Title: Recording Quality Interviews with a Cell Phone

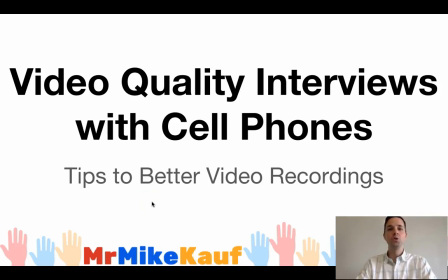Hi, it is Mike Kaufman from High Five Ed. In this video, I'm going to talk about how to create and record quality interviews using your cell phone. Right, so just a couple tips on how to record better video using that powerful tool that most of us carry around in our pocket.
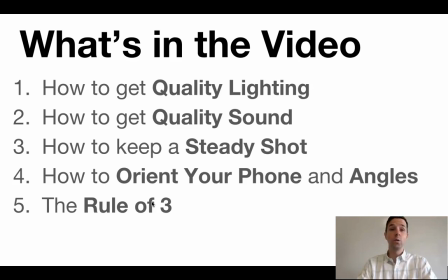All right, so the things we're going to cover are 1, quality lighting, as well as quality sound. We're going to talk a little bit about how to get a steady shot if you don't have access to a tripod, as well as how to orient your phone and a couple different angles that you can use. And then finally, we're going to talk really briefly about the rule of 3.
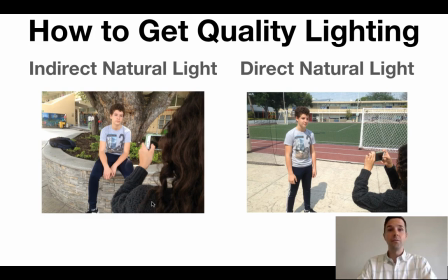All right, so the first thing I want to talk about here is the idea of natural light. Ideally, natural light is being used. It turns out better than most light that we'd have in a house or a classroom setting. And on the one side, we have direct natural light, right, where our interview subject is in the sun.
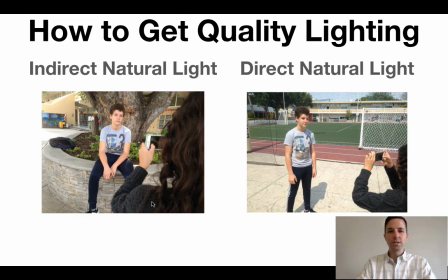And you can tell there's a little bit of shadow. It's very bright. The subject might start squinting after a little while, so you don't want to use direct sunlight. Instead, on the other side, we've got an example of indirect natural light, right?
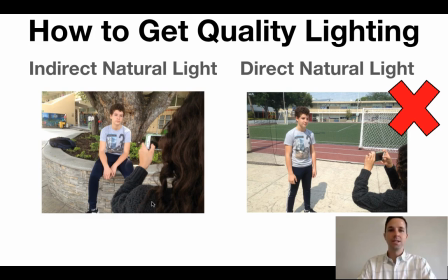So we're totally in the shade under a nice tree. We've got a nice background there, and you can see the image is really clear, as well as the subject's very comfortable and there's no shadows, right? So really, you want indirect natural light. Now, there's also the idea of backlighting and front lighting.
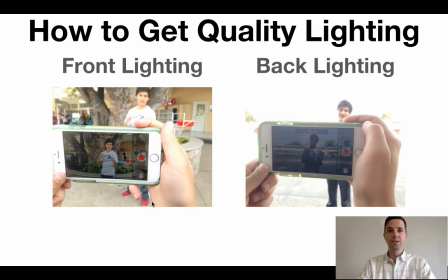On the one side, you can see the sun and the light is coming from behind our subject, and you can barely see them when looking through the camera, right? So you want to make sure that the light is not behind your subject. However, on the other side, again, you see the light is coming from in front of them, even though they're both in the shade.
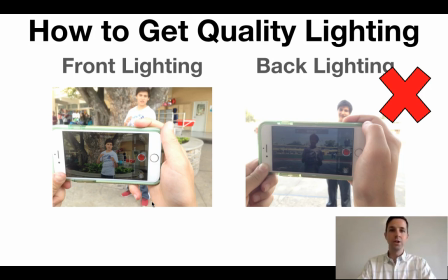Just because the light is coming from in front of the interviewee, you have a much clearer view of them. You can see in the camera perfectly, right? So you definitely want to make sure the light is coming from in front of your subject, right?
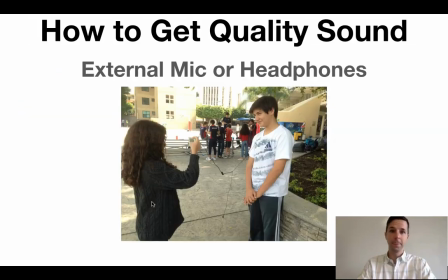We don't want the shadows. Next, how to get quality sound. So the first thing is you want to try to find a quiet environment, but that's not always possible, right? Sometimes we need to interview people outside where there's lots of noise going on. So if that's the case, an external mic works great.
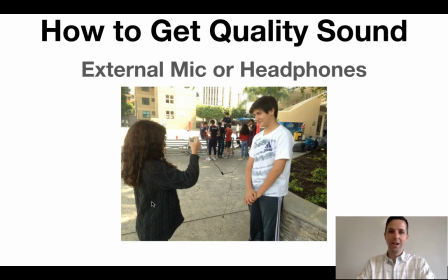However, not all of us carry around an external mic. So there are options to use earbuds, right? A lot of earbuds these days have microphones built into it. So you can see in this picture, right, the microphone, the cord with the microphone is closest to the subject, right there.
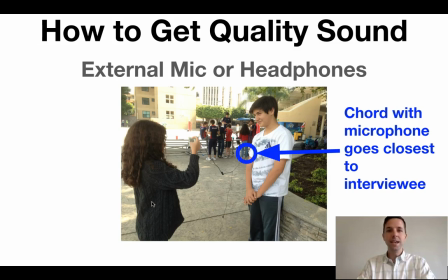Right, so again, that's just going to get quality sound even when there's noise going on in the background. Now, when you're interviewing, you got to get a little close in this, but it's still going to look good through the camera,
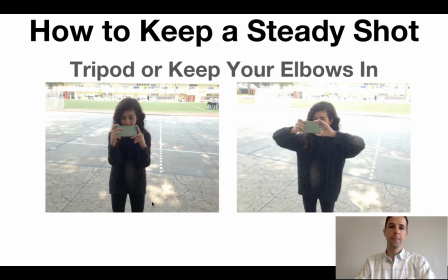and again, the sound is going to sound great. Now, the next thing, how to get a steady shot. So if you don't have a tripod, you want to make sure that you keep your elbows in. On the one side, when you're holding your elbows out like that, it's going to be a little bit shakier, right?
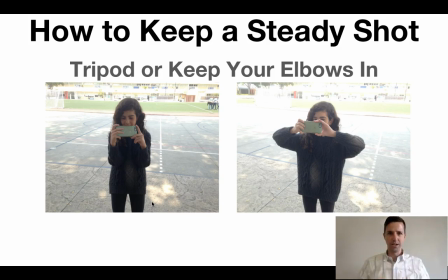So you're almost going to make yourself into a tripod, right? Get those elbows dug into the center of your stomach, right where the center of your gravity is. It's going to keep you nice and sturdy. Right, again, not with your elbows out. Keep those elbows tight and tucked in for nice, steady shots.
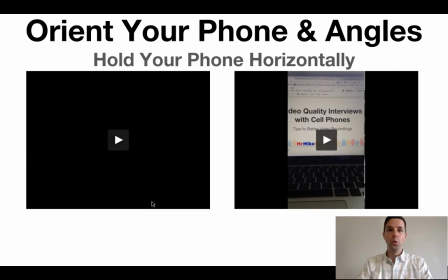Next up is how you orient or how you hold your phone. So really important, right?
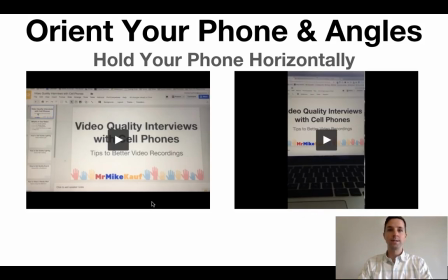You want to hold your phone horizontally, right, side to side. And you can see here on the right side, the phone is being held vertically up and down.
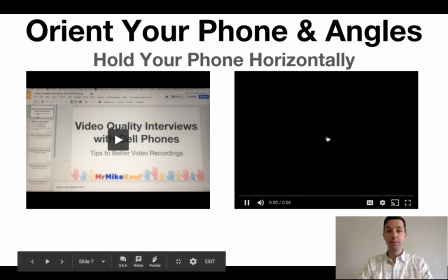And if I play the video,
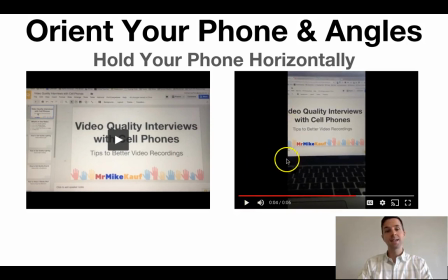right, you have all that black space on the side of it, right? It's wasted.
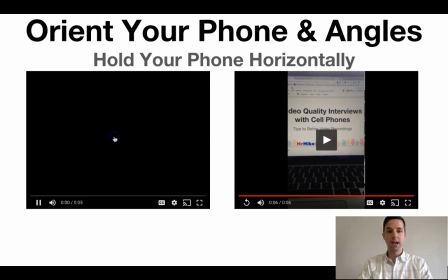However, the same video, right, using the same phone, same angle, right, you're now going to get the full view and it fills the screen better.
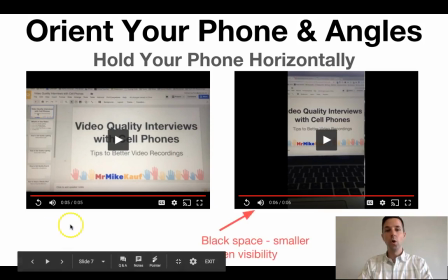Right, so really important, right? Make sure that you are holding your phone not vertically up and down.
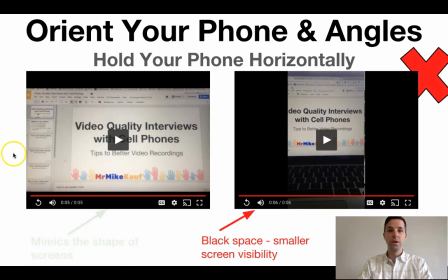It's not going to turn out good, but instead you're holding your phone, right, horizontally, side to side. It's going to fill the frame. It's the shape of computers, the shape of TVs. It's just going to look a whole lot better.
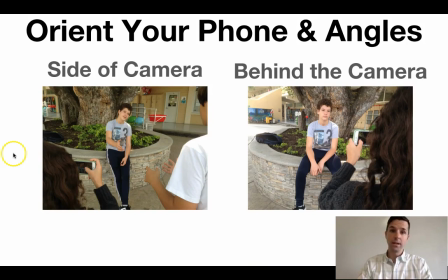Now, if you have your camera oriented correctly, you have 2 choices of the angle that you use when you interview your subject.
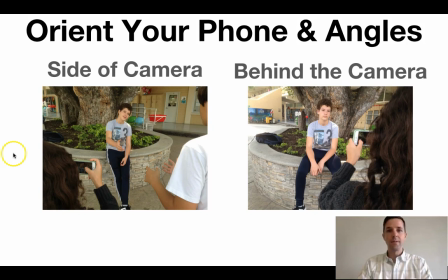Now, one option is if you have a tripod or a friend hold the camera, and then you as the interviewer can stand just next to it, and the person being interviewed can speak directly to you. Right, a lot of people feel more comfortable and will be more candid and natural when talking to an actual person.
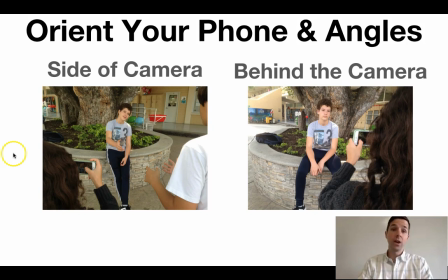And with the camera right next to them, it'll still look good. Now, the other option is you can hold the camera and interview through the camera where the person is looking directly at it. Also looks great, but what you really want to do here is check with your person that you're interviewing, right? What do they feel more comfortable doing? Because really, it doesn't matter which angle you choose.
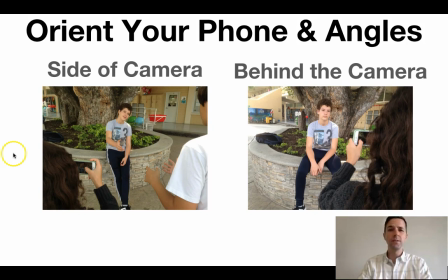What matters is that your subject is comfortable so that they're giving their most natural answers possible.
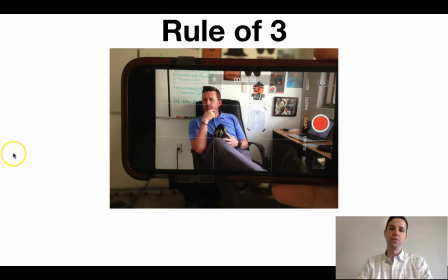And then the last tip is the rule of 3, right? So photographer, a trick in photography is using the rules of 3. You can see on the screen, right, a feature of iPhone 6s and above is the grid. And it broke the screen into 3, and you notice my subject is lined onto 1/3 of it, right?
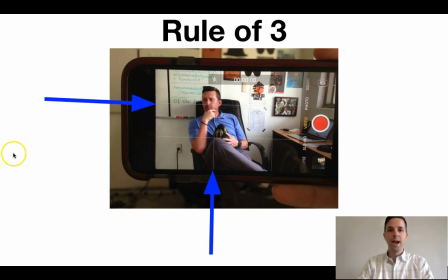So you can see right there, he's lined up on 1/3, and that gives space on the other side of the frame. Now, what does that do? It gives us two options. One, right, it'll give us space to add text, right?
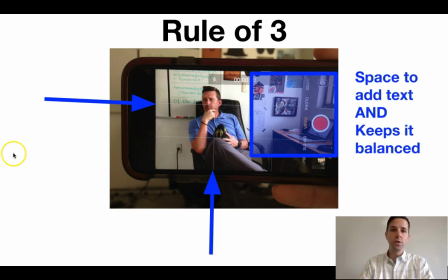So we can add text to our video and we'll have space there to do so, or picture-in-picture, other media. And then also it looks balanced. Now, also a final tip with the rule of 3, if you were doing multiple interviews, you want to rotate or change which side of the third they're on, right?
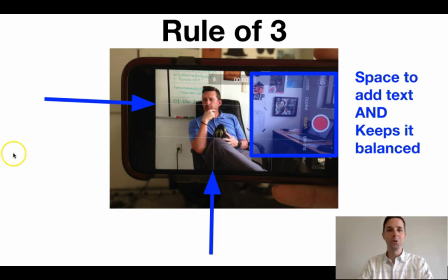It's just going to make it more engaging and more appealing for your audience when the video finishes up. So that's it. Those are some tips on how to use your cell phone to record quality interviews with sound, lighting, angles, and all those things that you want to be thinking about, right, in order to make your interview look great.